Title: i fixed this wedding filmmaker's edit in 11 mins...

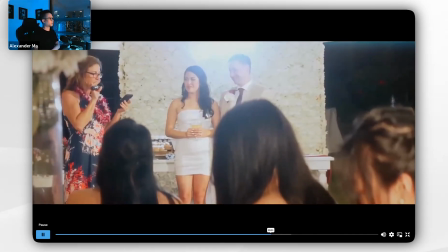489s That is the story I am so happy to be a part of today in their bright future together.
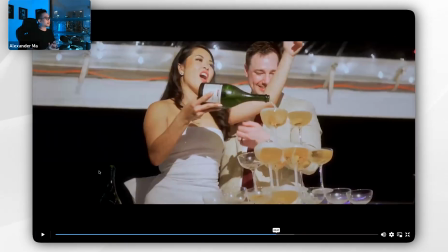497s She told me how patient.
Here, I would add people clapping and cheering kind of low. So it doesn't sound so quiet.
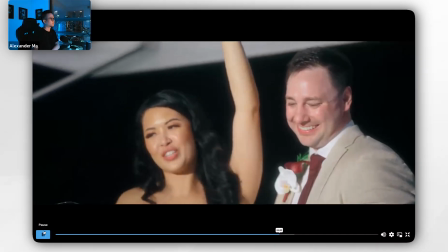503s She told me how patient he is and how much she loves him. And she was glowing.
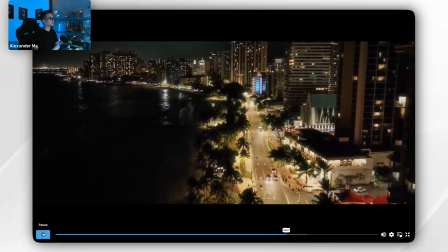509s I was so happy for her. I mean, the bride family, That's cool. we only have a small table, but we know Kung Fu, you know?
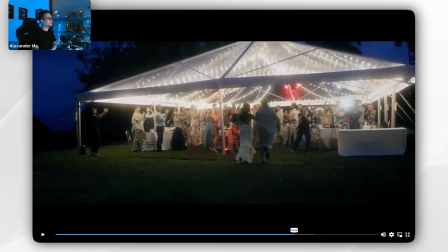522s
Here, add some clapping and cheering. And then also fix the horizon. So you see this is a little bit slanted.
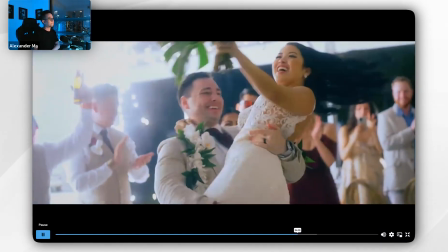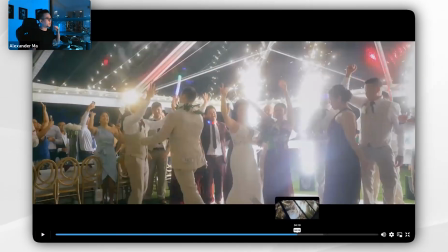536s
All of this, add clapping and cheering throughout this whole scene here.
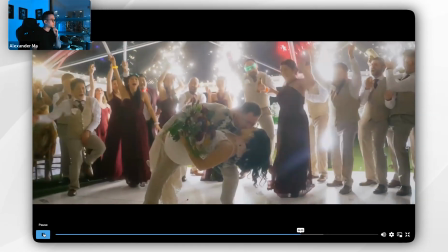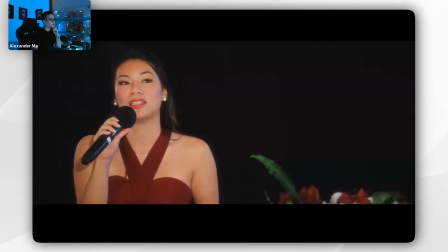546s
This wedding is amazing. Probably The music is a little bit too loud. So lower the music here so you could hear her voice.
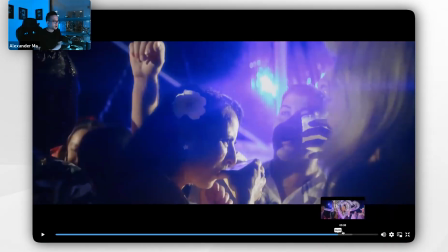555s
You could make this, I try to make my videos 5 minutes or less. This way you're using the best of the best shots and none of the scenes they don't drag. So like this whole part kind of seems kind of boring. You don't have to do it for this video, but next time I would try to aim for like 5 minutes.
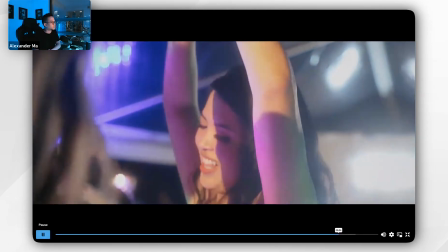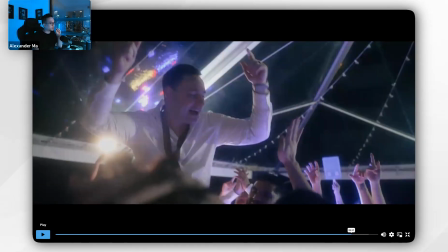578s
So if you go to the wedding sound effects in the course, there's a lot of cheering and clapping under the reception folder, and just layer this with all of the clapping and cheering sounds.
I can't wait for every single one. I love you now and forever.
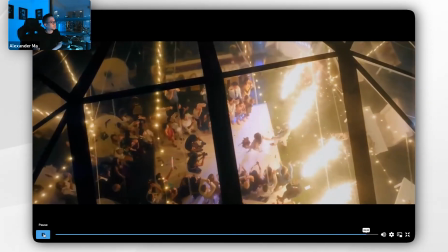592s And I can't wait to see what the future holds for us as Mr. and Mrs. West.
This is pretty cool.
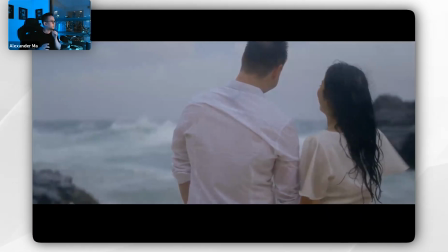599s
I like it. Add like one last sentence from the bride or the officiant to end the video so it's not so quiet.
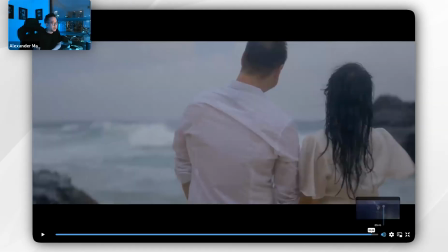607s
Overall, this is really good. I think this might be your best video yet. Lots of good shots.
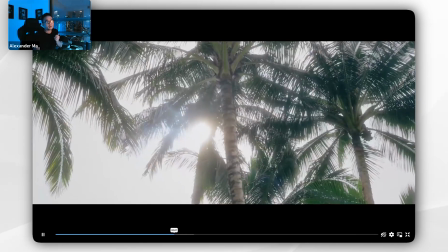612s
Before you upload it, send a picture to the bride on Instagram or text message of your screen.
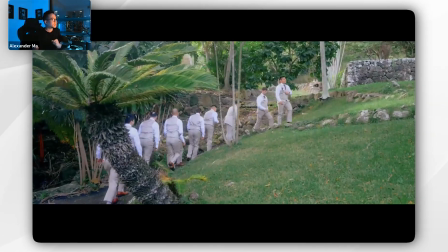618s
Get like a good shot and take a picture and just say something like, are you ready to see your wedding film?
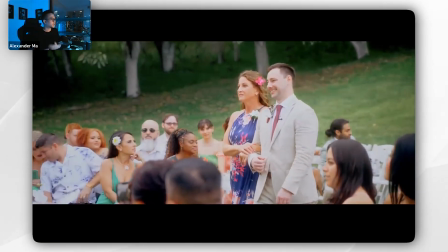623s
Just to hype up the bride, get her excited. And then if she says yes, respond back and say, I'm going to post it later today.
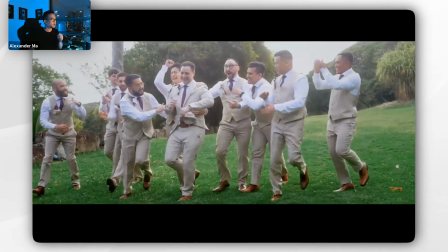630s
So when you post it, she's ready and then you can make her a collaborator. And then you could say, I'm going to post it later today.
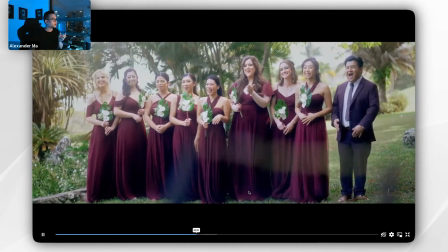636s
Can you accept my invite to be a collaborator? This way she knows when you're going to post it.
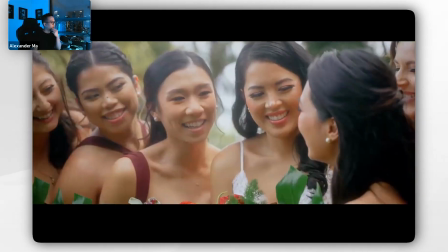641s
Remind them to record their reaction. And then you can also post a reaction as a separate post, like the best 10 seconds of the reaction.
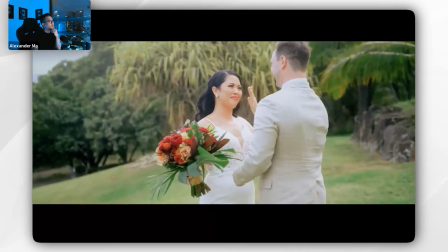650s
That's pretty much it. Awesome job. This is really good. If you have any questions, let me know, and I'll see you in the next video.